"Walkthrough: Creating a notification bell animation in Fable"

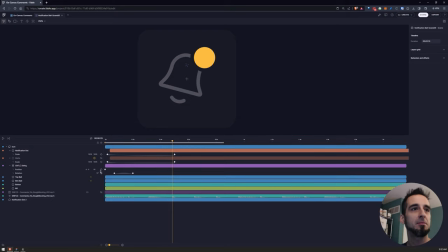So it's very, very similar to what I had done with the edit. And one of the principles that I do tend to like is, if you're swinging in one way, you don't want to swing to like the opposite way, momentum and gravity and weight and all of that is going to really start to take effect.
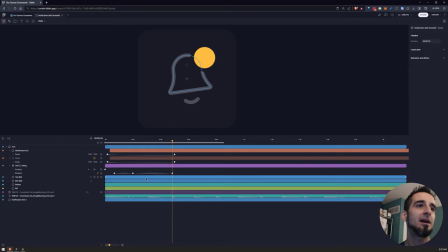So thinking in terms of like, okay, this is a bell, how much time do I have? But it should be theoretically heavy. It's going to move, it's going to come back, and then it's going to settle. And let's settle this back out to zero. And I apologize, I've got my monitor here and my keyboard's kind of off to the side.
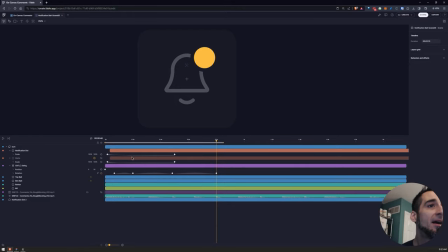So you'll see me glancing down. So again, rough blocking. That feels, like I think motion is where we need to sort of finesse, but I think generally the extremes that we have are right on.
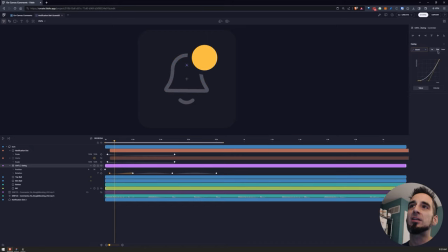And here's one of those areas where, okay, I could theoretically just focus on, using some of these presets. They do work very, very well. But I'm a big fan of kind of just getting in there and really fine tuning.
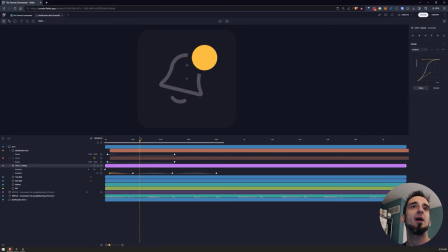But obviously you can start with the presets and then as you need to adjust, go from there. And what I'm thinking is this is going to pop in. There's a little bit of hesitation, which we can kind of see here, the front part. And then we're going to really peak and kind of hold.
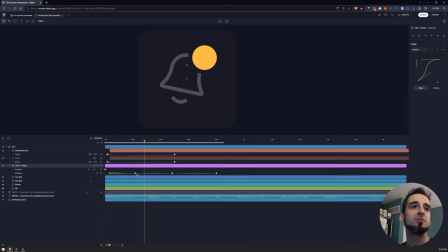And then in this case, since we're going back to very linear and like a subtle ease, we probably don't want it to hang too much.
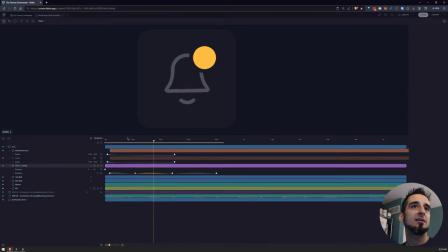Because we do want the weight to take back over.
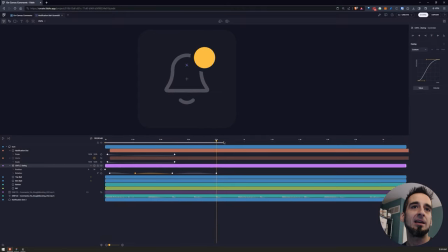And then once we get to here, I'd love a nice sort of subtle, soft fall off, because we do have one, a bell. I'm thinking Liberty Bell. I'm from Pennsylvania, Philadelphia area. But, at the same time, like we have a little bit of time.
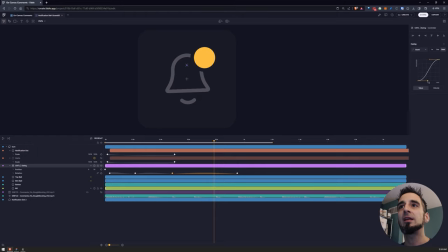We don't have to rush. So we can really kind of, slowly bring this in. And slowly, even if we want to add like a little tiny bit of overshoot on the back end. And that maybe that overshoot doesn't work, and that's okay. Like we're gonna kind of figure this out.
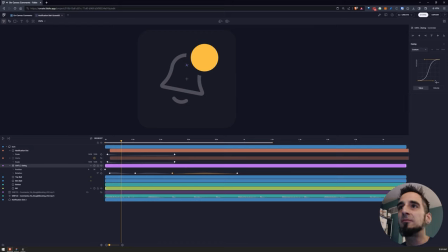And this is really, for me, like the fun, sweet spot of animating is what is going to be those little details
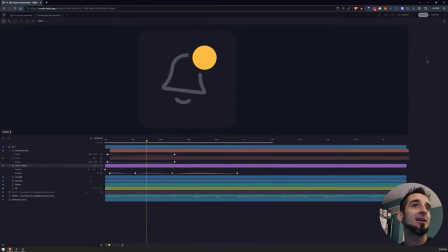that make the final piece work.
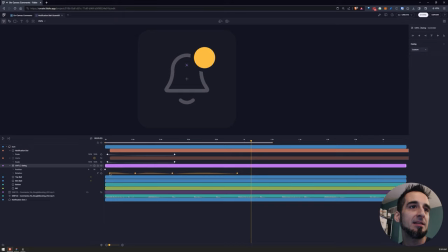And, you know, even now that I'm looking at it, it's like, man, does that still happen too soon from the impact? You know, so don't be afraid to adjust your keys. And for me, I'm seeing this swing back to the right as almost a little too fast still.
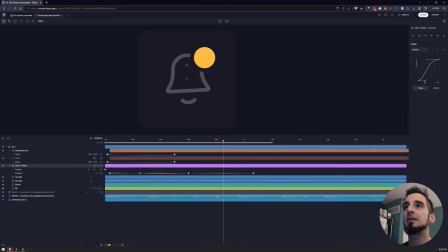And I think my easing on that probably could be a little softer.
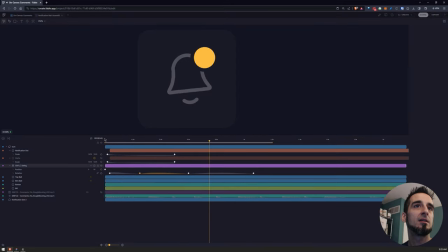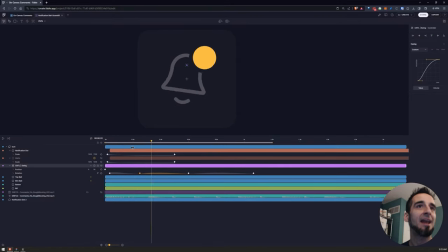Okay, I think I'm enjoying that. So one of the other details is, okay, we have our beat, you can hear it. And actually I can turn it up a little bit if I need to in here. Let's throw another like 10 beat. So I can hear,
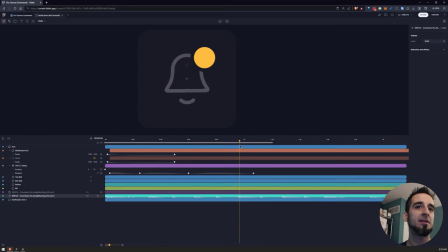and I can sort of see where were some other areas that we have, what are other things that we can do to sort of accentuate this? Now, I took my button, the button rounded, I used that, and as well as like a little bit of a color flash. Like, I think that's not a bad thing to continue. So let's go to this.
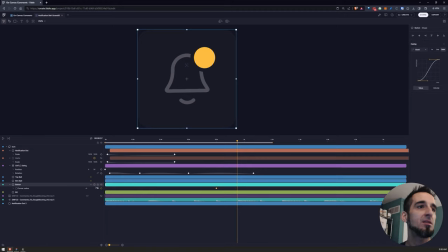We'll start with rounding first. And maybe the rounding, I think that should get us pretty circular. I think it's 120.